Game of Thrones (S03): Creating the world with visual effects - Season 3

And it's not very high, but kind of like when you're up there and there's only a mat below, you're kind of looking down and you're like, holy crap. I've been a competing climber when I was like 20 kilos and 20 years ago.
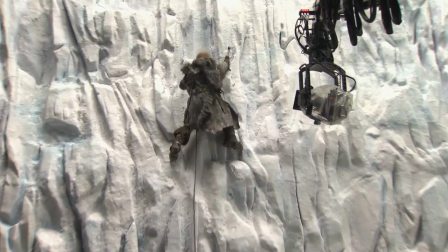20:51 So I have the techniques in my blood, but I really had to do a lot of training to get back the strength. And when you're doing takes after takes after takes, you have to really keep your muscles warm. It was grueling. It was really hard work. It was like physical and with the wind and the snow machine in your face.
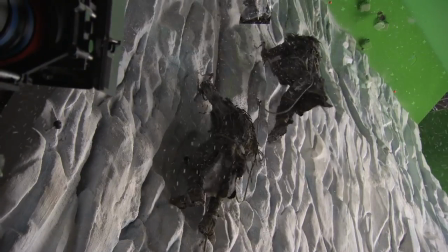21:11 And yeah, that was done over, 6 days, I think.
Got them loose!
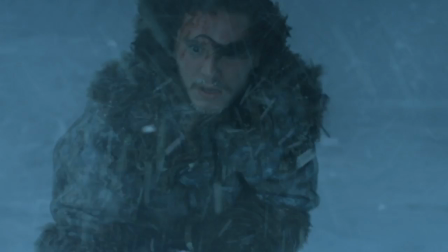21:20 Our rail tourman decided they're going to cut Egret and John away, so we devised a system dropping the stunt doubles and catching them from below.
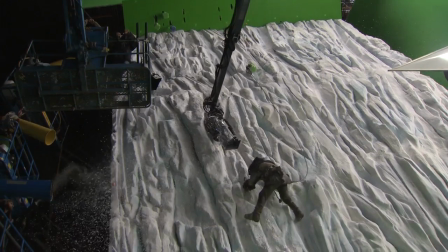21:30 When we did the actual drop, they actually caught on secondary lines, so they never actually hit the ground. When you're in a visual effects review where you're toggling between where you're at with the final shot and what the original plate looked like, what the original footage looked like,
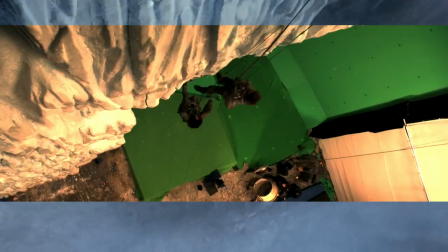21:45 it's really satisfying to realize just how far it's come from
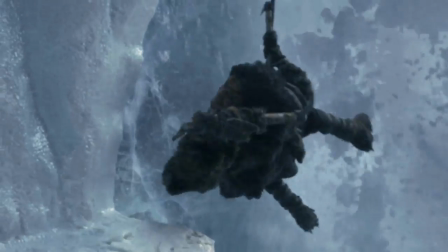21:50 a bunch of people climbing against a green screen on a white textured wall. I think one of my favorite visual effects shots of season 3 is when they're on top of the wall at the end of episode 6. By the time they get to the top of the wall, the sun comes out. The director of photography, David Katz-Nelson, lit them with this gorgeous kind of a peach-colored light.
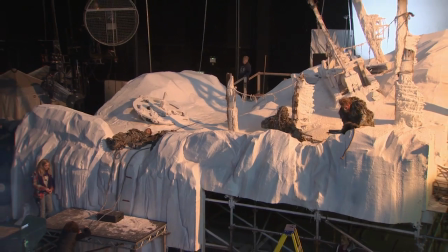22:12 And the set was a certain size for the top of the wall, but obviously it needed to go on for miles. So that was all a green screen stage shoot.
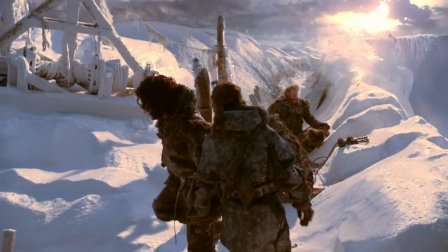22:19 And we extended the set off into infinity, really. And we get that look just straight down the wall, and we see the depth of it and the vastness of it.
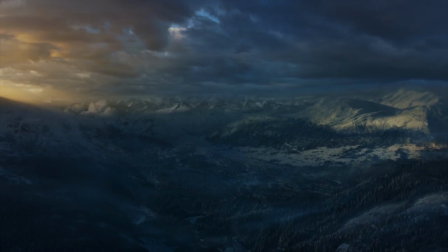22:29 It's quite a beautiful moment. The final shot of season 3 is Danny is embraced by the now freed slaves of Yunkai. The final shot needs to not only end the episode, but end the series for this season.
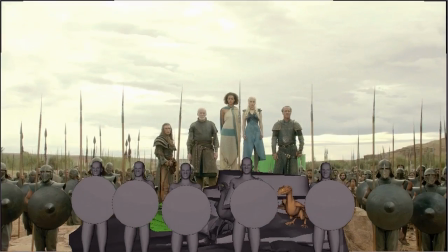22:48 So Dan and David felt that this sort of needed to encapsulate everything that Danny has achieved up to this point.
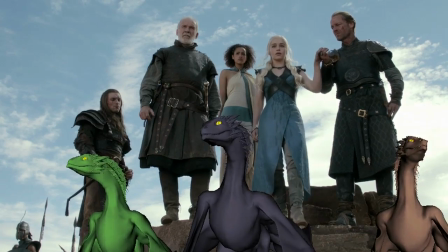22:55 We usually start every season kind of knowing where does each character end their journey for this coming season,
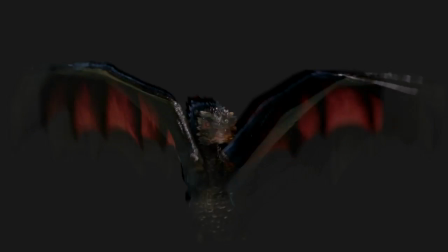23:01 and we always felt this is where Danny ends her journey, and it's such a powerful image that it felt like this was the appropriate image to end the season on.
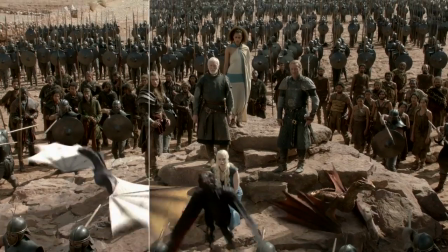23:07 We start on Danny, the dragon flies past her and out of the shot, and then the camera cranes up,
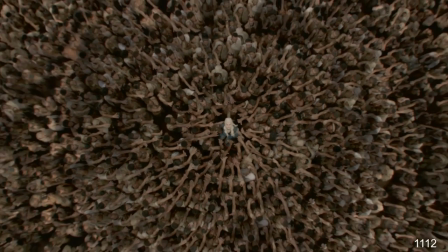23:12 and it just keeps going up and up, and you see, all of the Yunkai slaves, a huge mass of thousands.
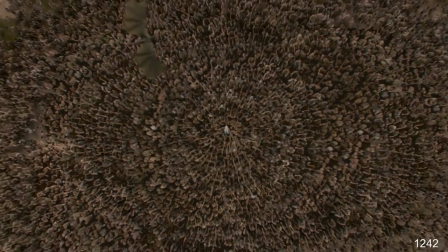23:19 We shot a lot of different elements of the crowd of thousands of people
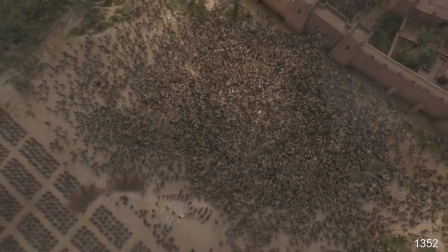23:23 around her from a very high construction crane shooting straight down,
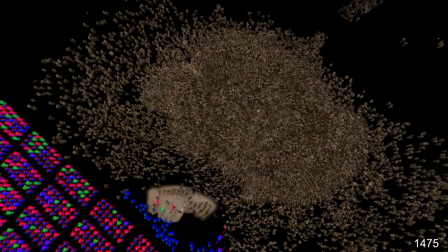23:28 so that we have these tiles or sections of crowd from
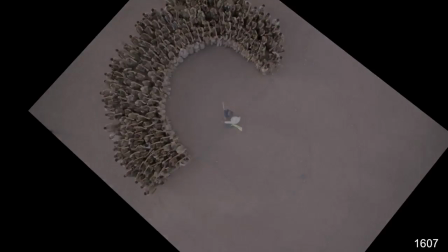23:33 very high up and shrunk down so that we can put them and paste them all around her.
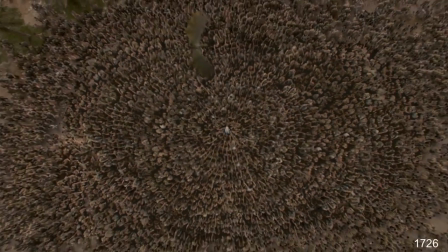23:39 I feel like the idea was to really give us a sense of the scale,
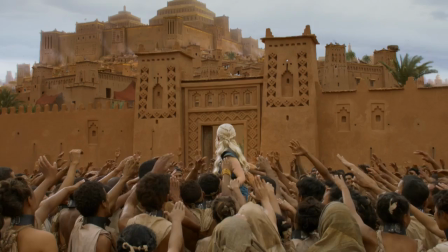23:44 the size of the stage that she's playing on, just how many people were counting on her,
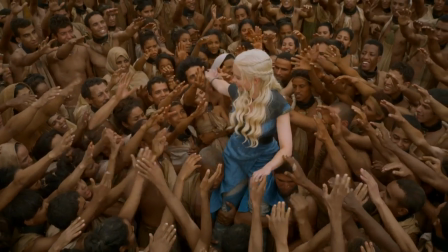23:49 and then for keeping the dragons in play because they're always such an important part of her identity,
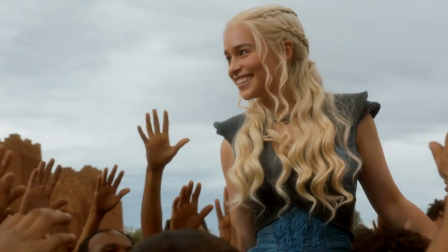23:54 and we just wanted to tie all of that together in one great shot.
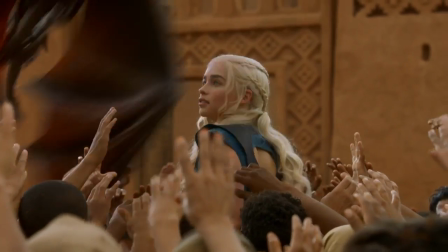23:57 We see the 8,000 Unsullied all in their formation, and we see Yunkai looking down from above.
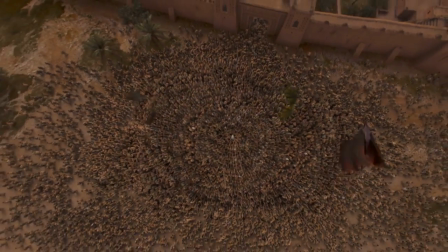24:04 We see more slaves pouring out, and then ultimately Drogon re-enters the shot, flies up and right past camera, and we cut to black. I think the expectations are very high for season 3. I think we fulfilled them.
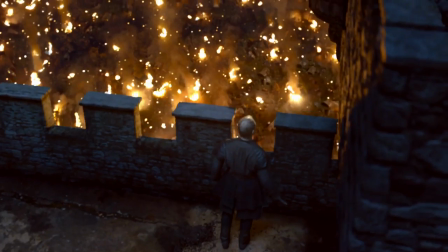24:17 I think one of the reasons we've been able to attract all of our department heads and most of our crew time and time again is because of the new challenges.
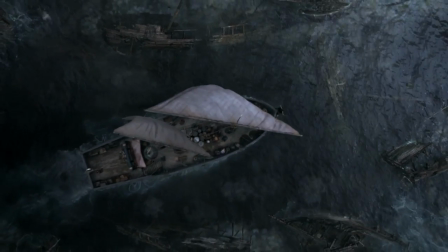24:24 Watching it actually unfold on screen and seeing these sequences ended up being even better than I had it in my imagination. So it was one of the really most fulfilling moments working on this show. The production schedule was really challenging and very demanding, but everybody just brings their heart to it.
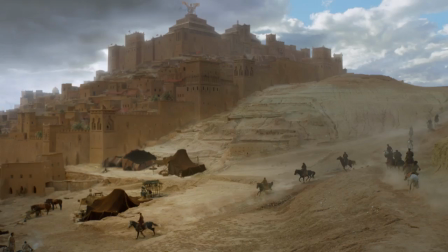24:42 It's a labor of love. It's all fun. Everyone loves it. Everyone watches it. For somebody who does what I do, it's a feast, you know.